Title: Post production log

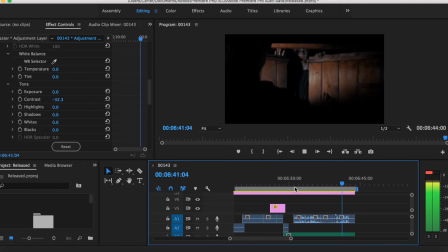24:43 For the sound, I played all the audio
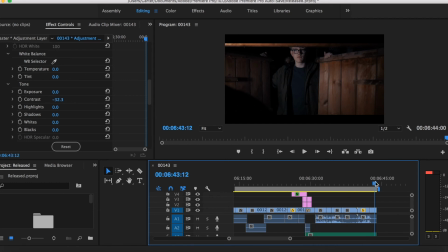24:47 I recorded on that day, so we could hear all the footsteps banging on the door, etc. Then place the wind ambience over the top to create that eerie feel / atmosphere. Finally, I copied and pasted the adjustment layers from the beginning flashback over to this M1,
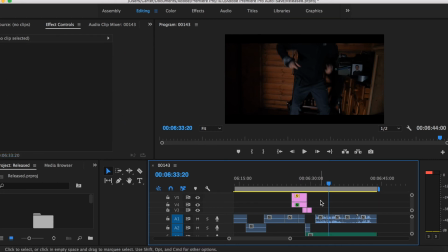25:06 so I could get the exact same effect as before, and then the audience are aware of the transition from past to present. And
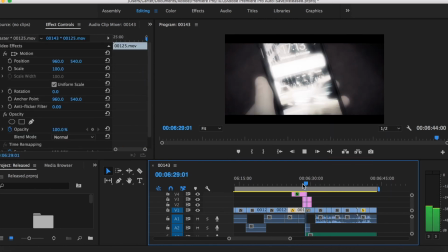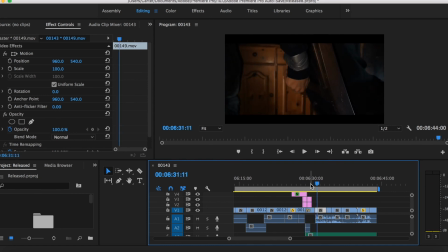finally, the last thing I did was add another adjustment layer over the top of the whole footage or the film,
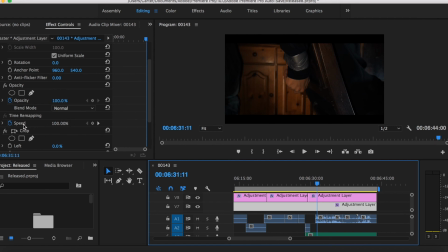25:32 then added a crop effect onto that adjustment layer, and edited the top and bottom bars by 10%, therefore giving us that letterbox effect and making the film seem more cinematic. So yeah,
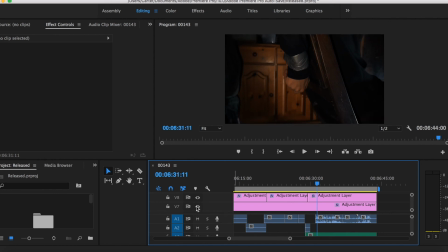25:54 that's my film.